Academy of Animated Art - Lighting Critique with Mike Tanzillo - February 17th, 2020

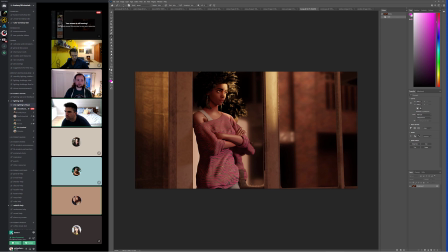8:23 And then the one where she's in front of the stairs, I fixed the hair and worked a bit more on the lighting suggestions that you mentioned last time.
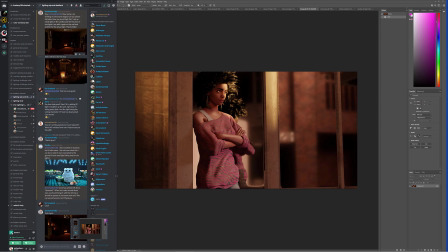8:31 Okay, great. I'm gonna hop over here into the channel and see if I can grab your reference again, because I meant to grab that too. It's up a little further. Oh, wait for this to reload. Yeah, so because one of the things I really want to look at is the skin tones on the character, because I
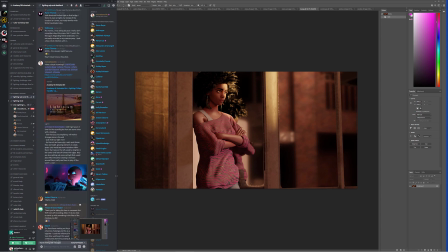8:51 think it's improved, but maybe I went too far here. I think that's too far. Yeah, it jumped too far. There we go. You guys post too much good stuff. Let's see. Yeah, that's way too far. Oh, weird. Why has it jumped up that far? Here we go.
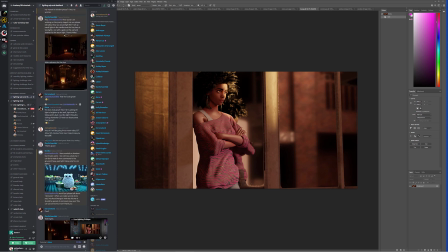9:10 Oh. Whoa. Okay. I'm just hitting the arrow now. That'll be easier. But because I think that one of the things that's really nice is that I just focusing in on the shirt and her torso, I think is working really well.
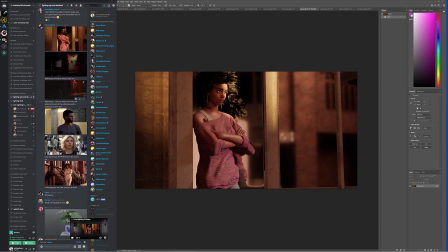9:28 Here we go. I think that's.
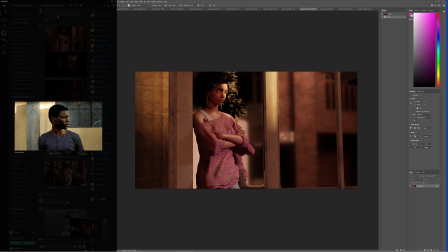9:33 Let's copy this. All
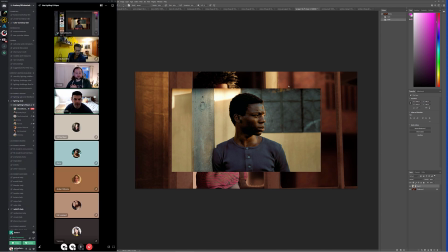9:42 right. So I think that the torso,
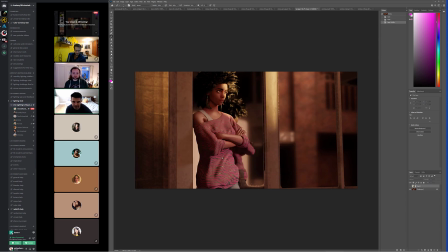9:47 because one of the things about her shirt is just like getting these little specular highlights and feeling like the wrinkles and the waves in it. And you're really doing that by allowing and showing that we're being hit with the key light here on the front side. I do think maybe that like it's interesting. I guess we're focusing on this brighter key light element up here.
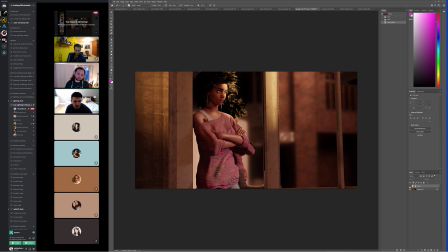10:07 Yeah, that I was gonna say maybe go a little bit brighter with it, but I actually think that works out pretty well. But in terms of the skin tone, we've made progress, but I think we can even go a little bit further.
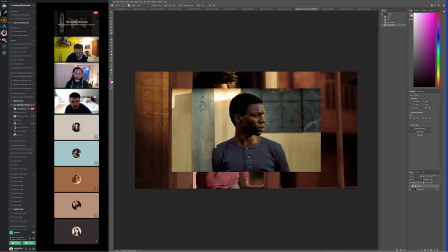10:17 Again, like looking at some of this specular highlight on top of his head.
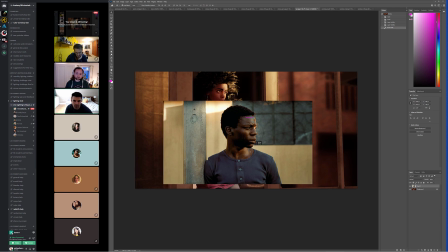10:22 Let's actually like move this to kind of down here.
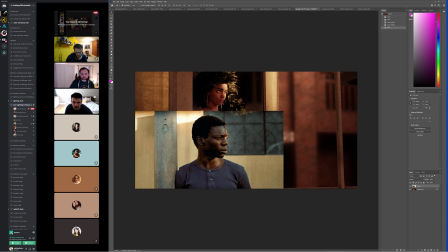10:28 Take it out away. So looking at across just like the top of the head here, we can see that we're getting like kind of that like blue specular highlight and rolling across. There's just a little bit more moisture in the skin, where this is just like a pretty consistent, almost like diffuse roll off from right to left.
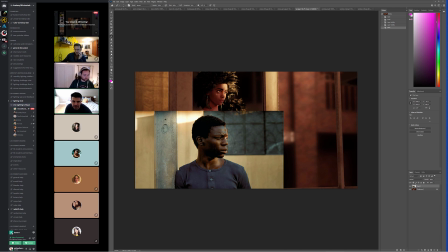10:44 And it'll be more, I think it'll really benefit you to get some of these cooler specular highlights in there. And you can even see it like around the back of his neck here. And I think that would work out really well. The other thing to watch out for is the eyelashes.
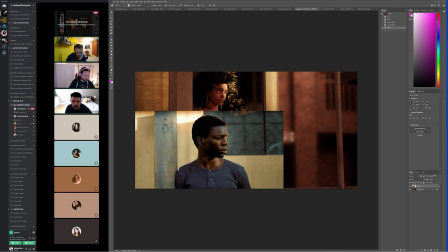11:01 They look pretty solid. And here, just make sure the opacity is working in on that. Sorry, my daughter's getting a little tired here off to the side. Yeah.
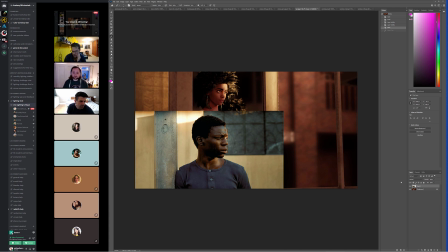11:13 Dani, Forrest, you guys got anything? Yeah, I wanted to say that the reference looks like, since he has a darker skin color, it's like that he's dark over a brighter background. Mm-hmm. And I think the character is kind of losing it.
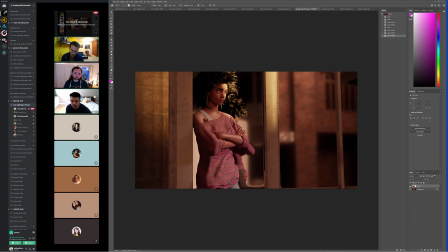11:31 Like her skin tone is very similar to the pole that she's leaning on. Mm-hmm. And I think if you change the color of the background, then it will help her pop out more. Yeah, I think, yeah, that's because like especially on this side of her head, the screen left side of her head,
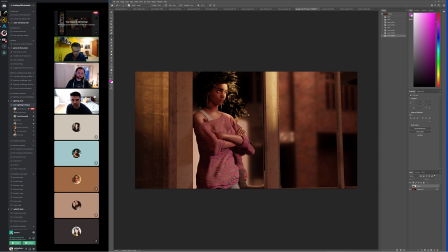11:50 like we're kind of losing her hair, so it might even be beneficial if we think about light reflecting off of this window and perhaps getting a little bit of a rim light on
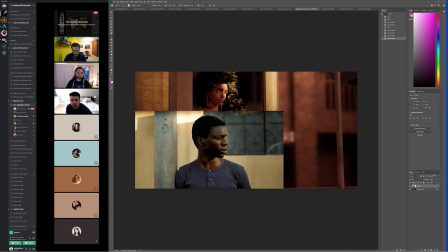11:58 her backside there. That could be pretty cool. Yeah, and I think it's a huge improvement, Kat.
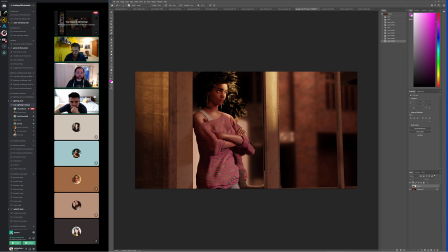12:04 Yeah. Like just looking at like her arms and shoulder, like you're getting some really nice specularity, and then just for some reason, probably just the way the lighting is on the face with that really bright rim light, it just doesn't look like it's the same specularity.
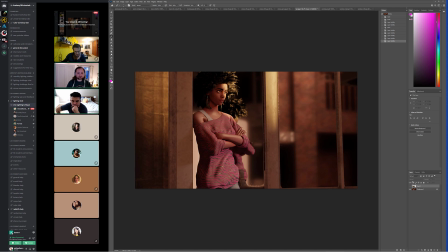12:20 So I think maybe working on getting like how it looks on the arms into the face. Yeah. Yeah, the light on the arms is not the same light that's hitting her face.
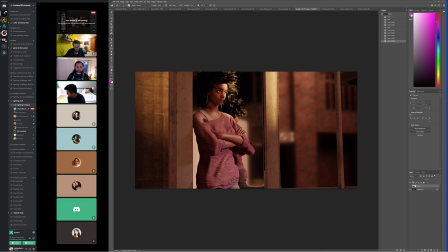12:31 So that might be, I don't know what the difference is. The only other thing I can think of is because the rim light is so bright, it's kind of washing any specularity out of it. I don't know. Yeah, that might be the case too.
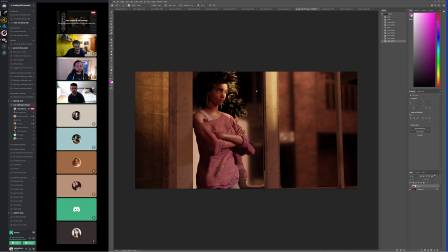12:45 I think, and then like the other part of the image that I wanted to point out too is that your scenario isn't the easiest, right? Like you've got this reflection right behind her, a flat wall, which is always tough, but you're doing a really good job of starting to get like this idea of shaping in here with these light to dark fall off values in here.
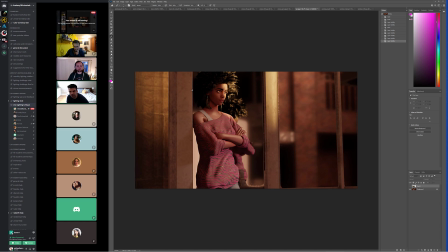13:02 This pole that she's leaning against though, it feels pretty flat and even too. So it'd be nice if there was a little bit more on like key side, like brighter key side, darker fill side a little bit. So you can really kind of feel that,
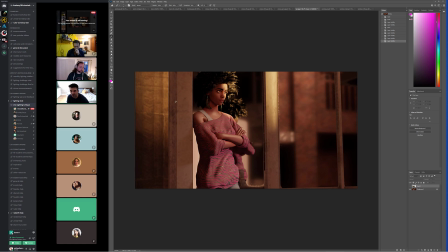13:18 and it might even be beneficial to make this like a round pole as opposed to a square one, just so we can kind of feel that wrapping around a little bit more. Yeah, but like you're right.
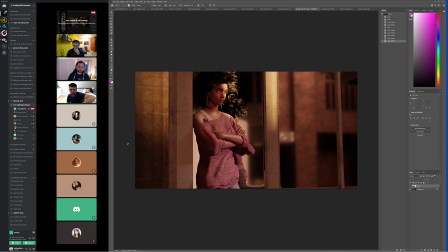13:32 Yeah, like other than her, like her arm specularity on the skin looks really good, and on her shoulder and on her neck, all that stuff looks really good. It's just like a little, yeah, and I think it is just whatever's happening with that bright spot on the face there.
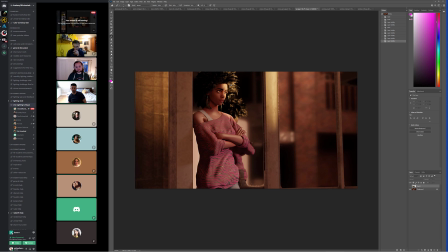13:48 Okay. That's the Harlem City scene, so I'm not sure how I can change the shape of the pole, as I think it's all part of the building. Yeah, just I have a light blocker in front of it. I can make the light blocker a little more translucent so you get shadow.
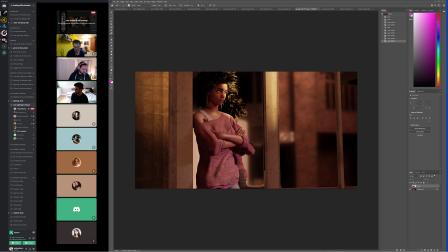14:05 I did that a little bit to kind of, but I didn't want it to be too shadowy. Yeah. So I don't know if that would be a way to do that. No, I think it's just a matter of like, oh, sorry, she's coming on camera. No worries. It's just a matter of a little bit.
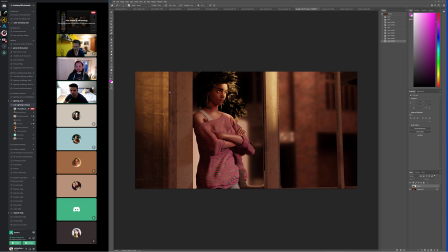14:21 It's just like it's literally because like we want to see one side brighter than the other, and then it's just like this hard line down the middle. And if you want to swap it out, really all you would need to do, if it's attached to the building, just select those faces and delete them, and then add in a cylinder in there for the pole and just kind of swap it out.
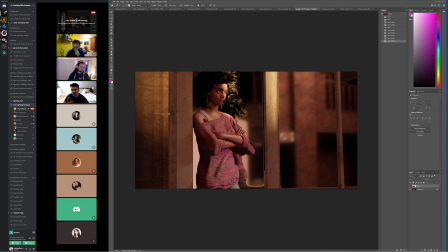14:40 But if you want to try this, that's totally fine too. It's just a matter of maybe going in there and smoothing this. Another way would be just like smoothing this edge, adding some more polygons in there and just kind of smoothing it and beveling it a little bit to feel that wrap a little bit more.
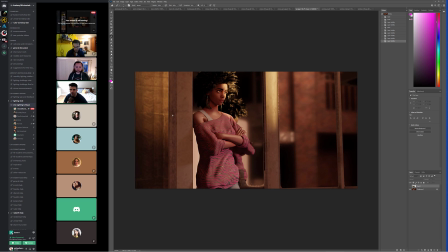14:59 But really it's just a matter of making this side a little brighter and this side a little darker. Okay. Yeah. Just to feel. I can probably just move the light blocker a little bit. That'll probably help. So I have a light blocker in front of that pole that's blocking out literally all the light. So I didn't want it to be too harsh of a shadow. So yeah, I mean, can fiddle around with that.
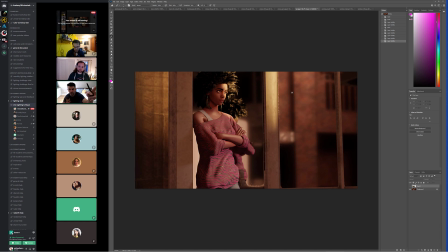15:14 The other cool thing is that like you've got kind of this, like it's almost like a slash of light going across it here. Like it could kind of hit against this pole too, and kind of hit like this whole kind of angle in here. You know what I'm saying? And like and it can fall kind of fall right in there as well.
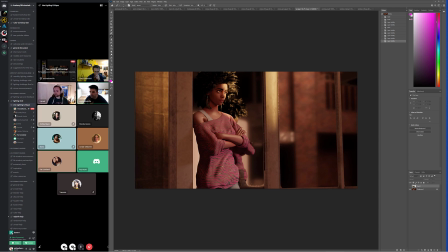15:32 Okay. I'll tinker with it. Yeah. And you know me, Mike. I always like finding the difficult backgrounds to use. No, it's true. Like I remember when I first got started, I thought the plain backgrounds were the easiest, but like the more
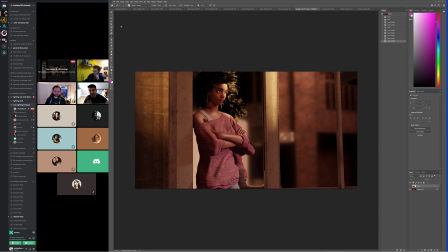15:50 yeah, I mean like you seem to have gone from like a very complex forest to a very simple, like you've found the two extremes which are hard. It's that nice sweet spot right in the middle where there's some geometry back there to catch light in weird ways. That's interesting. Without being too heavy. So that's the real that's the tough part there.
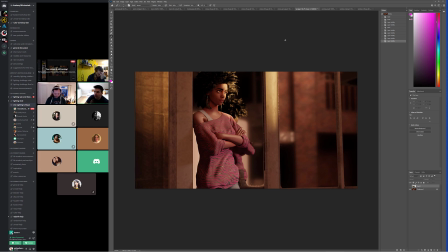16:09 So let's see. Cool. Yeah. Is there anybody else on here that, let's see, I see something else got posted.
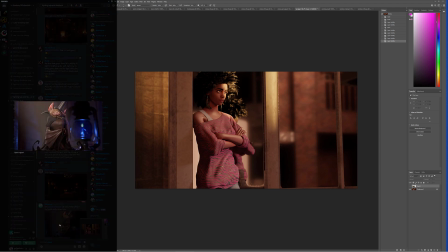16:16 Let's see. Oh, Kay. Yeah, cool. Let's go ahead and take this.
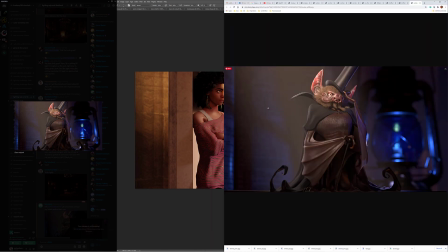16:21 Let me make sure. Go ahead and get this saved out. Because sometimes when it's weird.
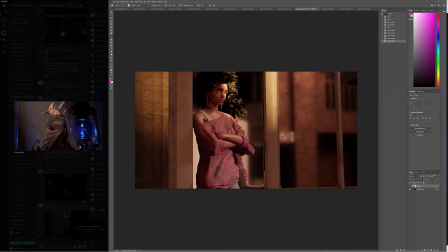16:26 Sometimes when I save it directly from Discord, or like if I save it from that window, it'll come in like super low res.
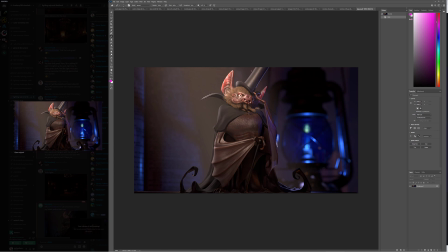16:37 So yeah. Okay, cool.